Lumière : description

Pour décrire l'éclairage d'une scène ou d'un plan, on peut se fonder sur trois critères. Un éclairage peut être plus ou moins intense, ce qui modifie l'apparence des sujets filmés.
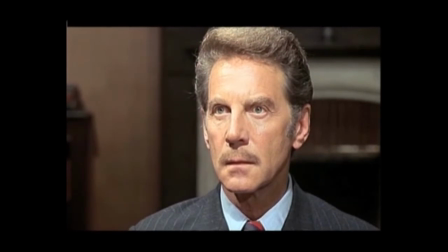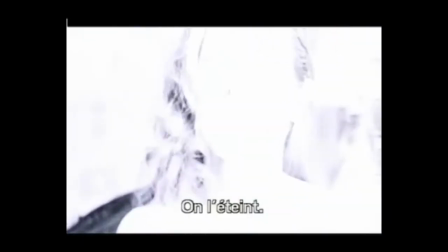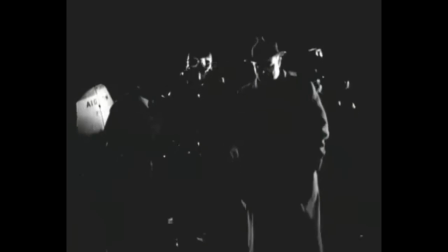(0:26)
L'atmosphère d'une scène varie avec sa luminosité. La séquence d'ouverture de la règle du jeu joue sur l'opposition entre la semi-obscurité dans
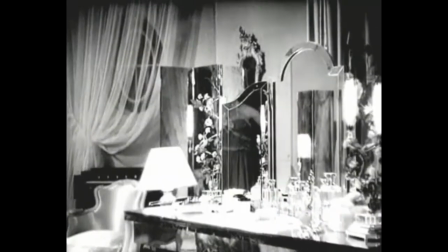(0:35)
laquelle sont plongés les personnages masculins et la clarté éblouissante qui baigne la chambre de Christine.
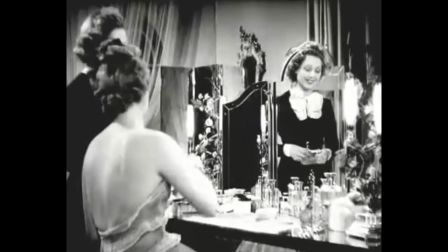(0:41) Bientôt deux ans, madame. C'est vrai. Le temps passe.
Le contraste entre les zones les plus éclairées et les zones moins éclairées peut également varier.
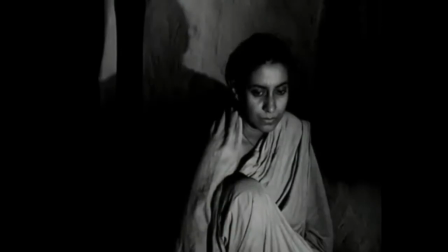(0:54)
Une lumière dure crée de forts contrastes et des ombres nettes, comme dans ces images de l'invaincu de Satyajitray.
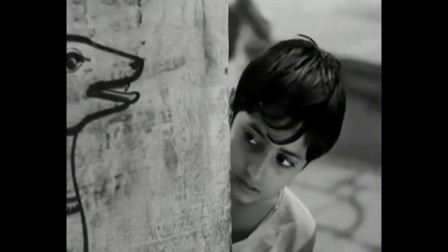(1:04)
Une lumière douce atténue les contrastes. Les ombres deviennent relativement transparentes, comme dans ces images tirées du même film.
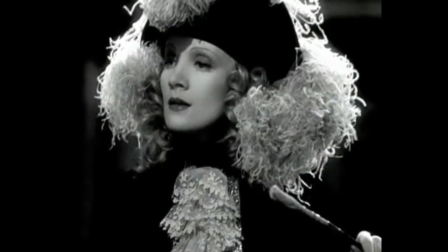(1:14)
Dans cette scène de l'impératrice rouge de Sternberg, les deux personnages qui se font face ne sont pas éclairés de la même façon.
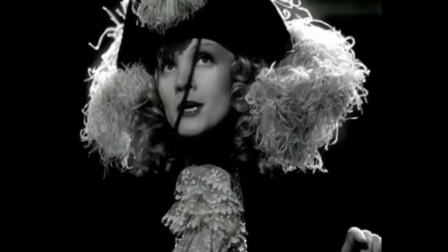(1:22)
Une lumière douce sublime la beauté de Dietrich.
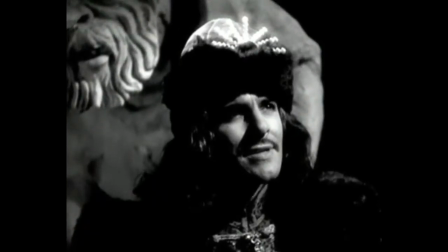(1:28)
Une lumière dure dessine des ombres opaques sur le visage viril de son partenaire. Chaque direction d'éclairage produit des effets spécifiques.
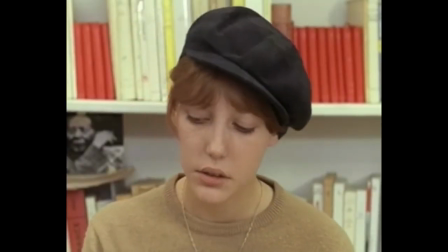(1:44)
Plus l'éclairage est frontal, plus le sujet est éclairé de façon uniforme.
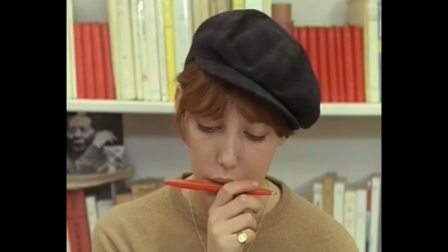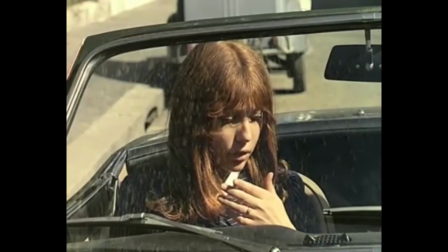(1:57)
A l'inverse, un éclairage latéral crée des zones d'ombre et souligne les reliefs.
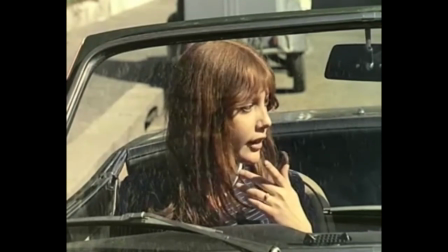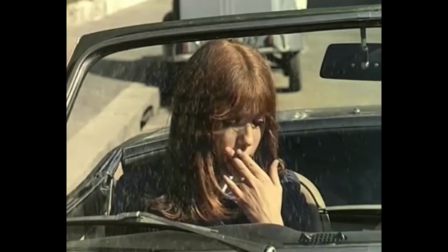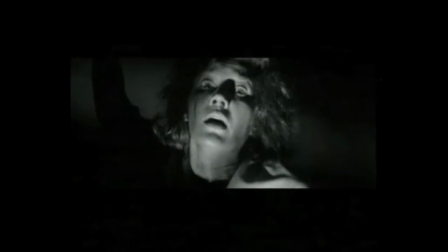(2:15)
L'éclairage par en dessous, qui déforme les traits, est souvent utilisé pour produire une impression étrange ou effrayante, comme ici dans La Maison du Diable de Robert Wise.
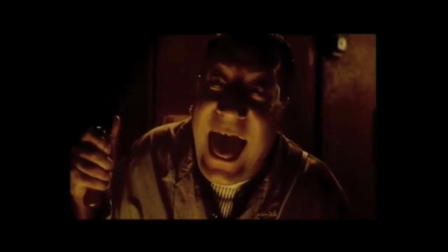(2:29)
Dans Delicatessen, Jean-Pierre Jeunet s'amuse à parodier cet effet.
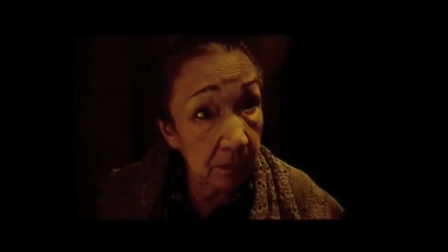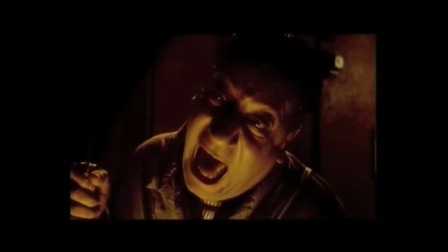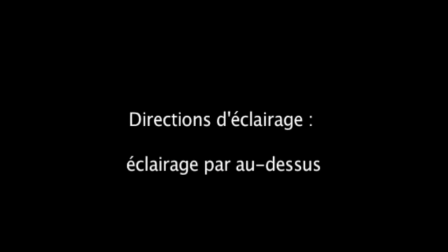(2:44)
L'éclairage par au-dessus produit sa propre gamme d'effets plastiques.
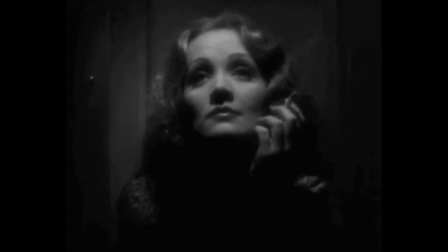(2:48)
Dans Shanghai Express, Sternberg s'en sert pour modeler le visage de Marlène Dietrich qui devient une sorte de masque tragique.
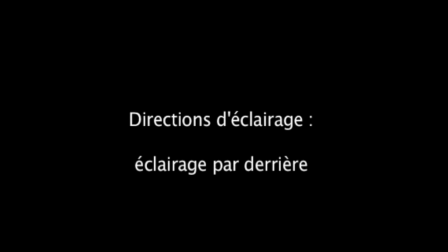(3:04)
L'éclairage par derrière permet de détacher les figures du fond et de souligner leurs contours.
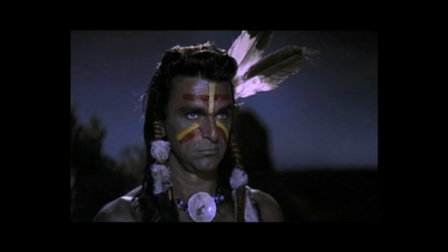(3:10)
Pour cette raison, on l'appelle aussi un décrochage. Ici, cet éclairage est visible en particulier sur les cheveux et les épaules des personnages.
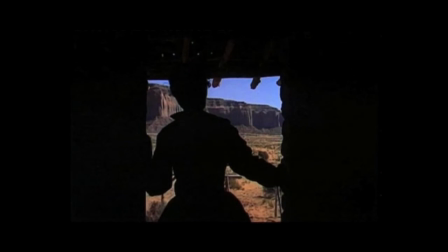(3:22)
Lorsque les figures se découpent en noir sur un arrière-plan lumineux, on a un effet de silhouettage, c'est-à-dire ce que l'on appelle couramment un contre-jour.
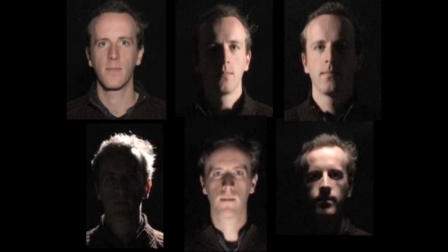(3:33)
Voici le même visage, éclairé depuis six directions d'éclairage distinctes. éclairage frontal, éclairage latéral droit, éclairage latéral gauche, éclairage par en dessous, éclairage par au-dessus, éclairage par derrière,
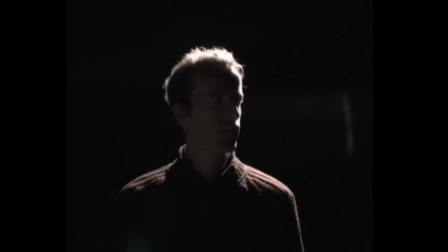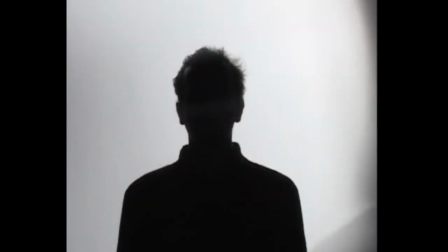(4:17)
éclairage par derrière avec effet de silhouettage.
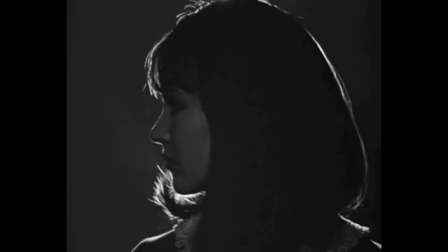(4:28)
La lumière joue donc un rôle déterminant dans la perception de la profondeur, que ce soit en détachant les silhouettes du fond ou en modelant le relief des figures.
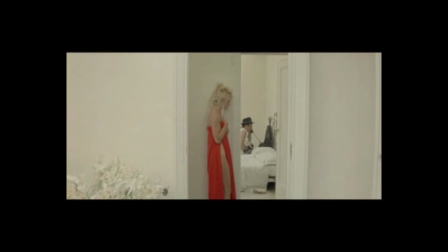(4:40)
Dans ce plan du mépris, les variations d'intensité lumineuse détachent les uns des autres les trois plans sur lesquels s'étage la composition. Le couloir dans lequel se tient Camille, au second plan, est en effet légèrement plus sombre que la chambre au fond et que le mur du salon au premier plan.
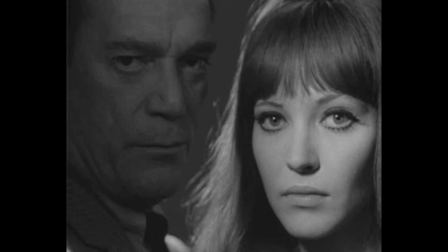(4:58)
L'éclairage détermine aussi la composition de l'image en créant des subdivisions internes et en hiérarchisant les éléments du champ.
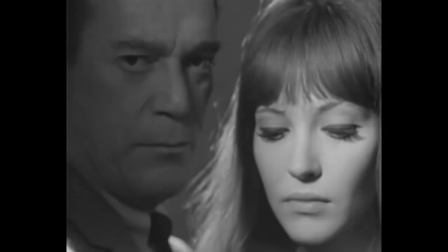(5:08) Et le fait que je t'aime.
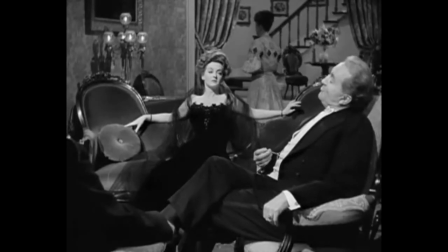(5:10)
Dans ce plan de la vipère, la tante Birdie, exclue des décisions familiales, va s'asseoir à l'arrière-plan, dans une zone peu éclairée.
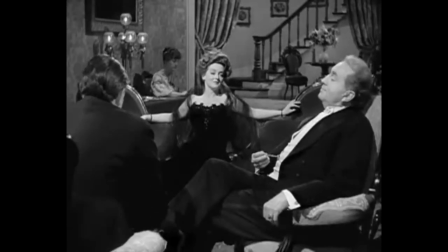(5:18)
Elles se font presque dans les tons gris de la tapisserie, alors que Régina, assise au centre, est inondée de lumière.
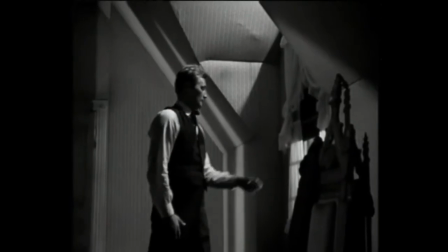(5:27)
Les effets peuvent être plus marqués encore.
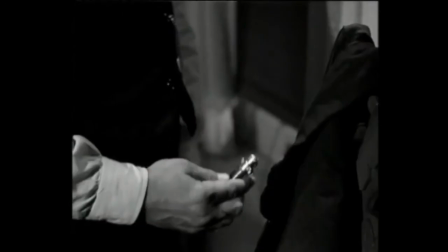(5:30)
Dans cette scène de la nuit du chasseur, le faux pasteur s'apprête à poignarder son épouse, qui accepte sa mort comme un sacrifice.
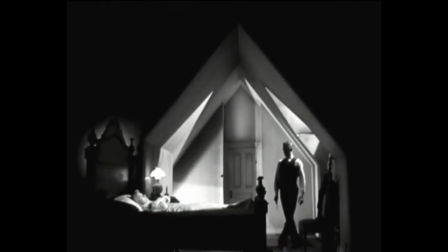(5:37)
Le décor et l'éclairage dessinent partout des angles aigus qui évoquent aussi bien l'architecture d'une église que la lame du poignard. C'est la forme du toit de la mansarde, soulignée par l'obscurité qui l'environne.
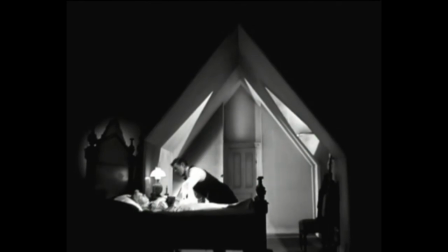(5:52)
C'est aussi celle de la tête du lit qui, à l'inverse, sort de l'ombre grâce à un halo lumineux.
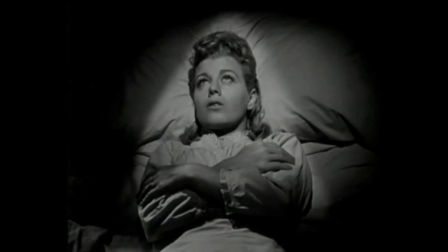(6:01)
Enfin, c'est celle du triangle lumineux qui se dessine sur le drap autour du buste de la jeune femme, à l'intérieur d'un cercle de lumière moins vive qui pourrait évoquer une auréole.